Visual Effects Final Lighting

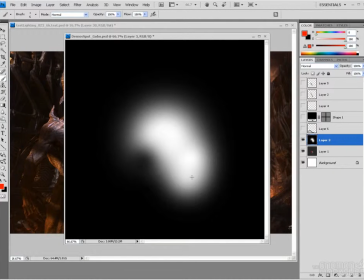[12:16]
So painting your own custom gel or gobo and mapping it to the color of the light gives you a very precise way to control how light falls in your character,
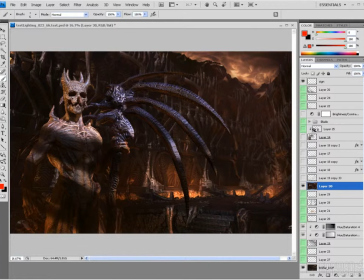[12:24]
like I'm getting inside here. So the light fall off from bright up here to dark down here is done with a gobo mapped to the light color, but then the shadows that are casting across the character
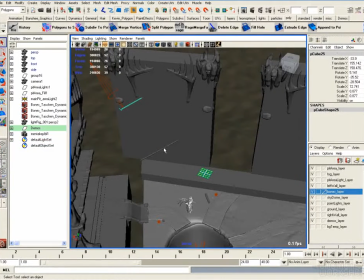[12:38]
are being done with actual 3D geometry that's casting ray trace shadows onto the character.
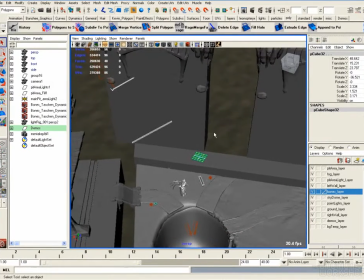[12:44]
And so that's how I got that look.
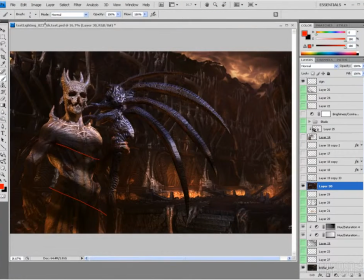[12:48]
So if we look at our look dev file, but then we open our final comp,
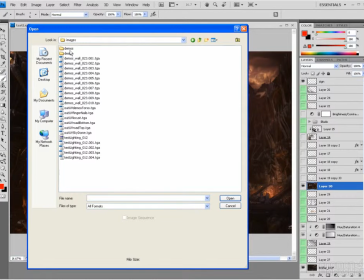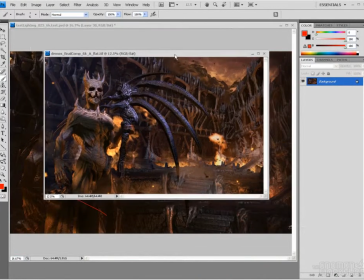[12:59]
which is here, we can see obviously from this look dev file to the final I changed things a bit.
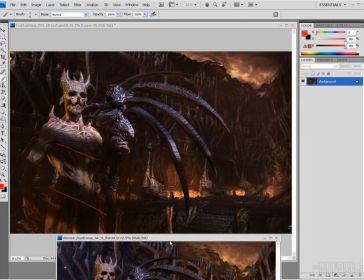[13:06]
This for me was just a little bit too dark and gloomy. So obviously my final I brightened things up a little bit.
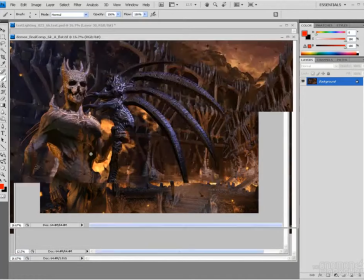[13:13]
But as far as the effect
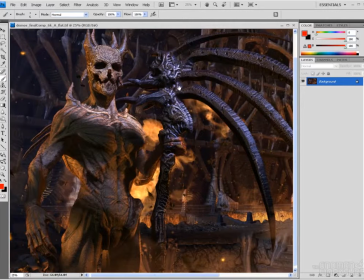[13:20]
on the character, the shadows that are being cast onto him are 3D shadows coming from the sides as well as from the top.
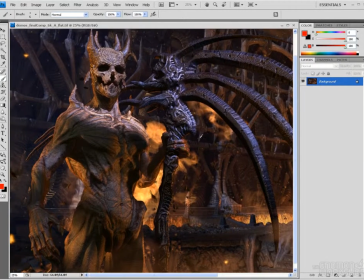[13:32]
And so that's pretty much the final lighting for this scene. So let me just go in there and see if there's anything else worth pointing out.
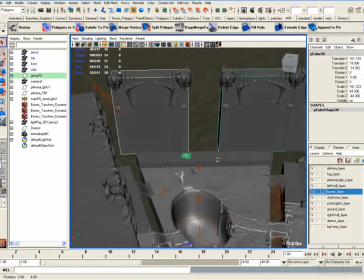[13:39]
So spotlight for the character. Objects in front of him just to cast shadows from our key light, which again is right here.
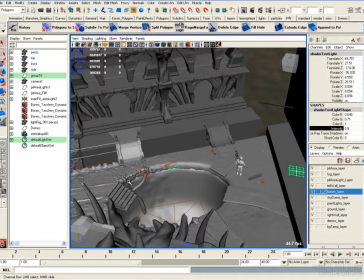[13:47]
This is the one with the highest intensity. So you can see since that's coming into the scene to illuminate the environment, by creating these objects,
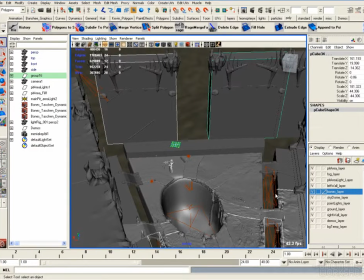[13:56]
it just means that the foreground area here is going to be a little bit darker because it's going to have a cast shadow from these.
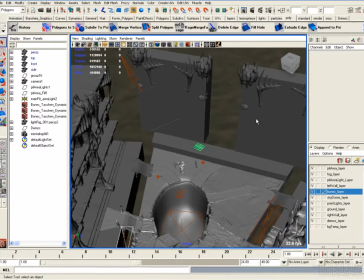[14:06]
So some shadow casting objects,
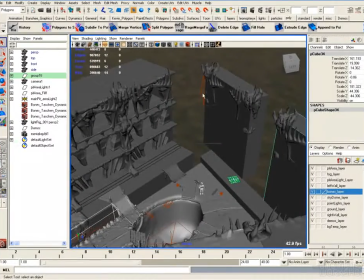[14:11]
area lights, directional lights, point lights, one spotlight, a gobo on it, and that's my lighting for the scene.
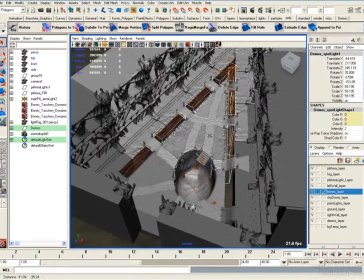[14:21]
So the next thing then to talk about is to talk about the fog a little bit. And the way, once I finalized my lighting, I decided to render out my different passes for the background, the character, Z-depth, and fog.
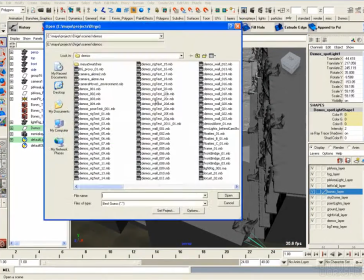[14:38]
Because I tend to do that by creating separate scene files. So what we'll see right now is that we are at 27. So that's the file we have open right now. But you'll see I have some other scene files associated with it. And those are my Z-depth pass,
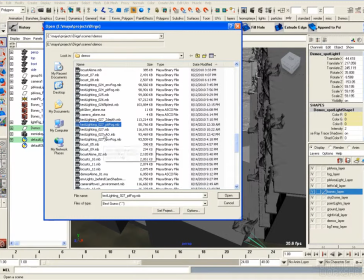[14:58]
the fog from the pits that's coming up, ambient occlusion, which I ended up not using, and my environment fog. So we're going to take a look at those scene files next, and so that we can then start getting into things like the locusts and effects and final compositing.
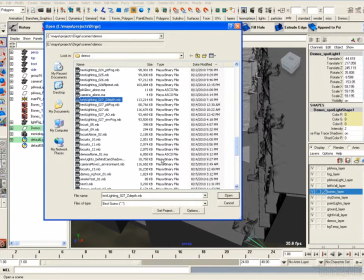[15:18]
So there you go.